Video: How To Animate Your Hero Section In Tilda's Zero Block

Sometimes you need something simple, yet eye-catching, to make you hear a section turn heads, and we've got just the right effect to make that happen.
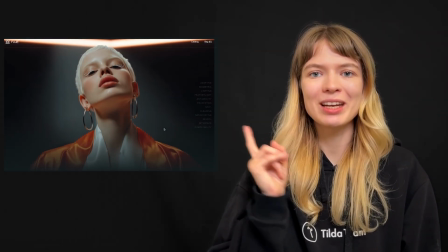(0:06)
So today we'll explore how to recreate this striking animation effect without any coding on Tilda.
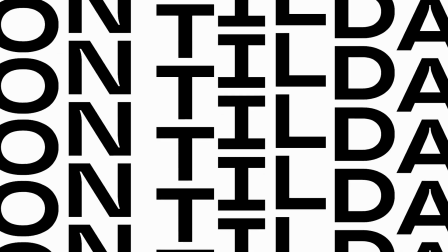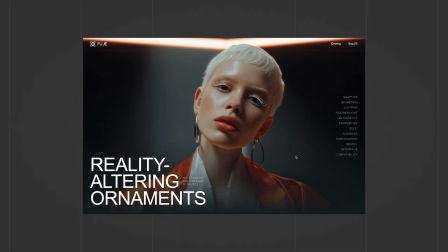(0:16)
For this layout, we'll work with animation effects for the video clip, then add some typography animation to make the heading and body text more dynamic. First, let's work on the background video reveal effect. You can now upload videos onto your website directly from your computer, and that's what we're going to use today.
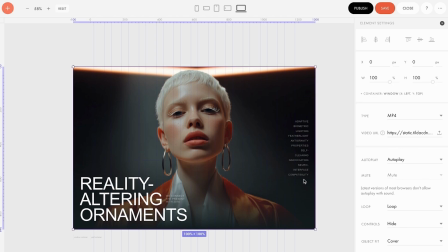(0:32)
I will upload the video. To create a reveal effect animation, select the video clip and go to step-by-step animation.
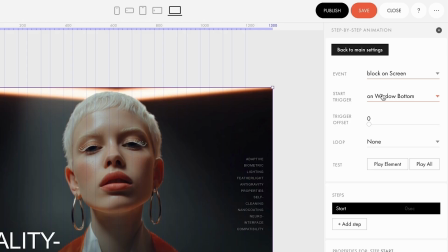(0:38)
Choose block on screen and the event. This way, the animation will start once the block appears on the screen.
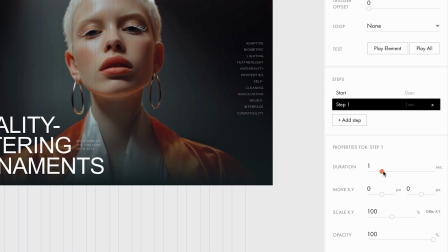(0:44)
Add a new step. Set the duration to 0 seconds and scale it down to 30%.
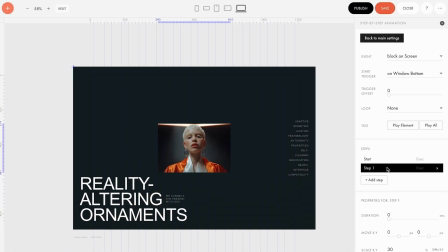(0:48)
Now you have a starting point for your animation. Next, let's expand it to fill the entire screen by adding a second step.
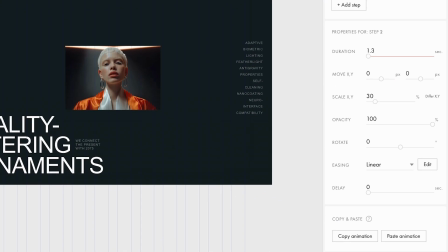(0:55)
Here, set the duration to 0.3 seconds and scale it up to 100%.
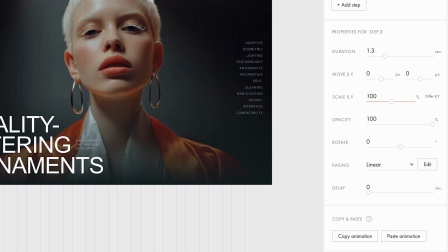(0:59)
Now the clip is going to show up and smoothly expand from a smaller state. Let's check it out.
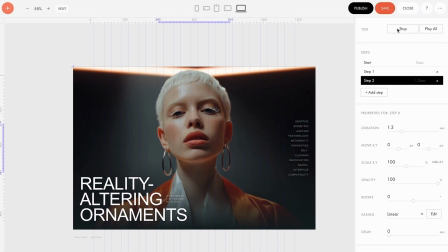(1:04)
While everything works as intended, the animation feels a bit plain. And this is where the easing curve comes in handy.
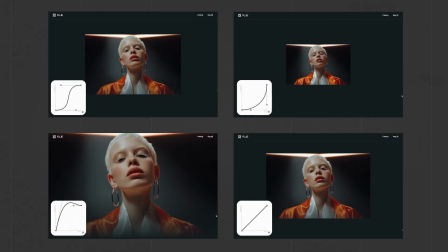(1:10)
Animation easing controls the speed of an animation, making motions feel more natural by varying how it starts and ends.
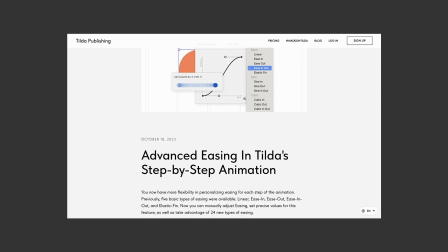(1:17)
To learn more about this tool, check out our guide on advanced animation easing in ZeroBlock.
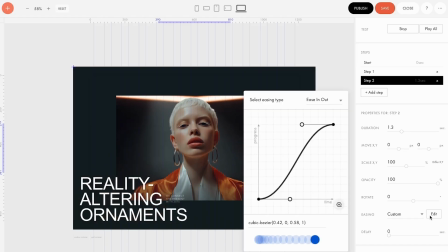(1:22)
The link is in the description. In the second step, go to Easing and choose Easing Out, a preset that makes the animation smooth at both the beginning and the end.
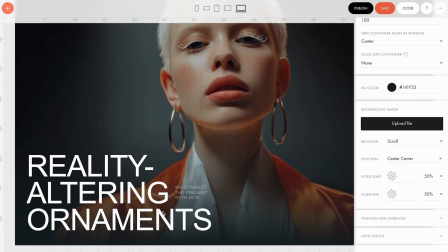(1:30)
Now let's make the heading typography more eye-catching by adding some animation as well. Select the text element and go to Basic Animation.
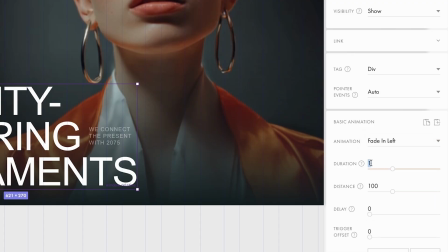(1:37)
Here, choose Fade and Left. Set the duration to 0.6 seconds and the distance to 150 pixels.
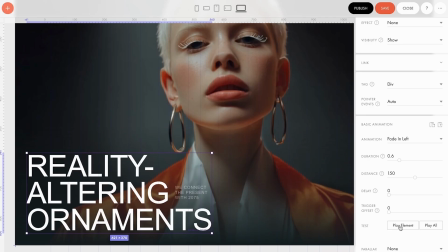(1:44)
We have set it up so that the text appears over 0.6 seconds while moving 150 pixels to the left.
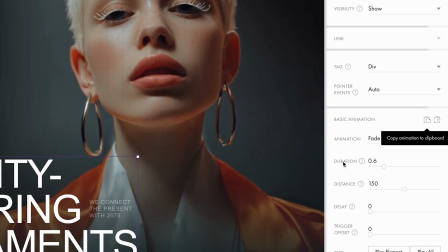(1:50)
Copy the animation settings. Select the text next to the heading and paste the animation.
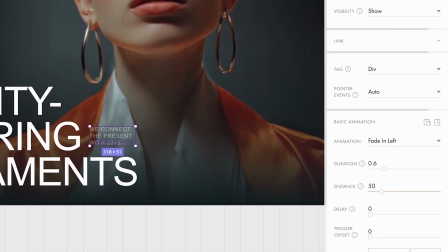(1:55)
Adjust the movement distance to 50 pixels and set the delay to 0.3 seconds. This ensures that the text layers don't appear simultaneously. Let's check it out.
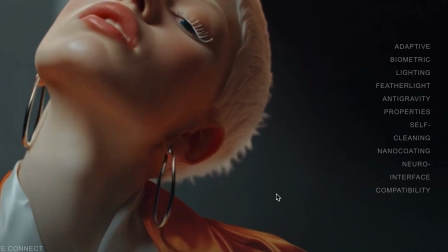(2:05)
Great, it works as intended. Let's move on to the final animation for this text on the right.
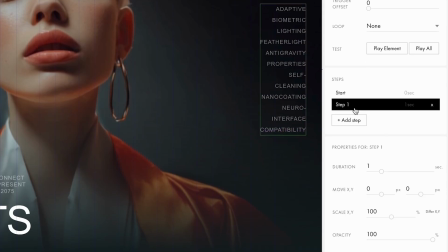(2:10)
Select the text layer and go to step-by-step animation. Add the first step. Set the duration to 0 seconds, opacity to 0%.
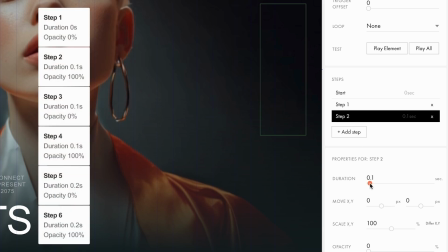(2:18)
Then add the second step. Duration 0.1, opacity 100.
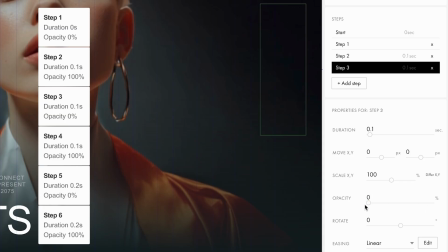(2:23)
Step 3, duration 0.1, opacity 0. Step 4, duration 0.1, opacity 100.
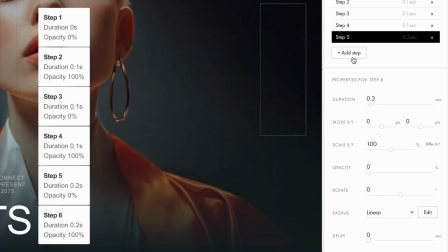(2:31)
Step 5, duration 0.2, opacity 0. Step 6, duration 0.2, opacity 100.
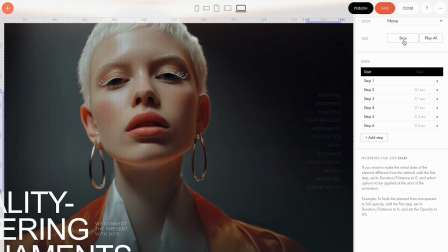(2:38)
Let's check out the animation. Now, before appearing on the screen, the text elements flickers, creating a techy vibe that fits the brand.
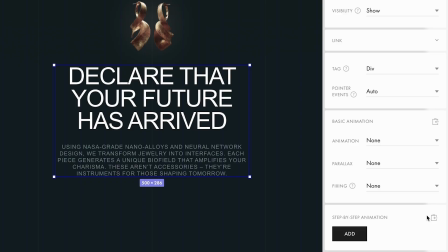(2:45)
Similarly as before, you can copy the animation settings and apply them to other elements.
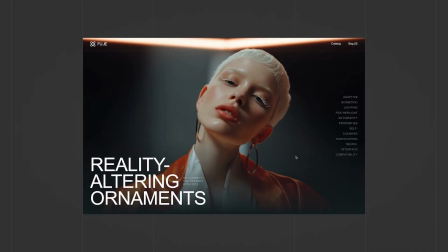(2:50)
Here's how it would work. Now let's adapt our animation for mobile.
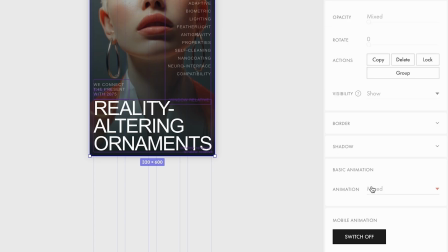(2:57)
Go to Mobile View and click the Switch On button. This way, the animation will play on mobile devices as well. You can also adjust the parameters to match a smaller screen in the element settings on the right.
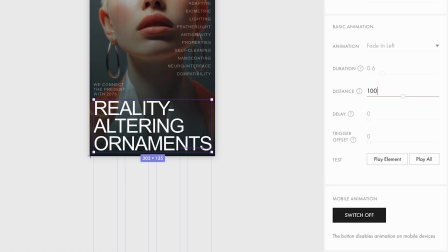(3:07)
For example, you can decrease the animation distance for the heading to about 100 pixels, like this.
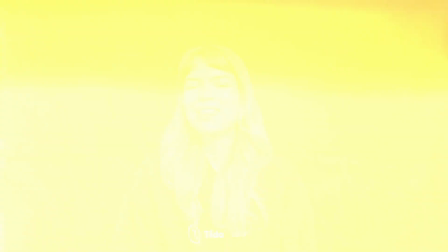(3:13)
Now the animation works perfectly. Thanks for watching. If you enjoyed this tutorial, subscribe for more content like this. And if you want to grab a template of the effect that we have built today, check out the description below. Bye!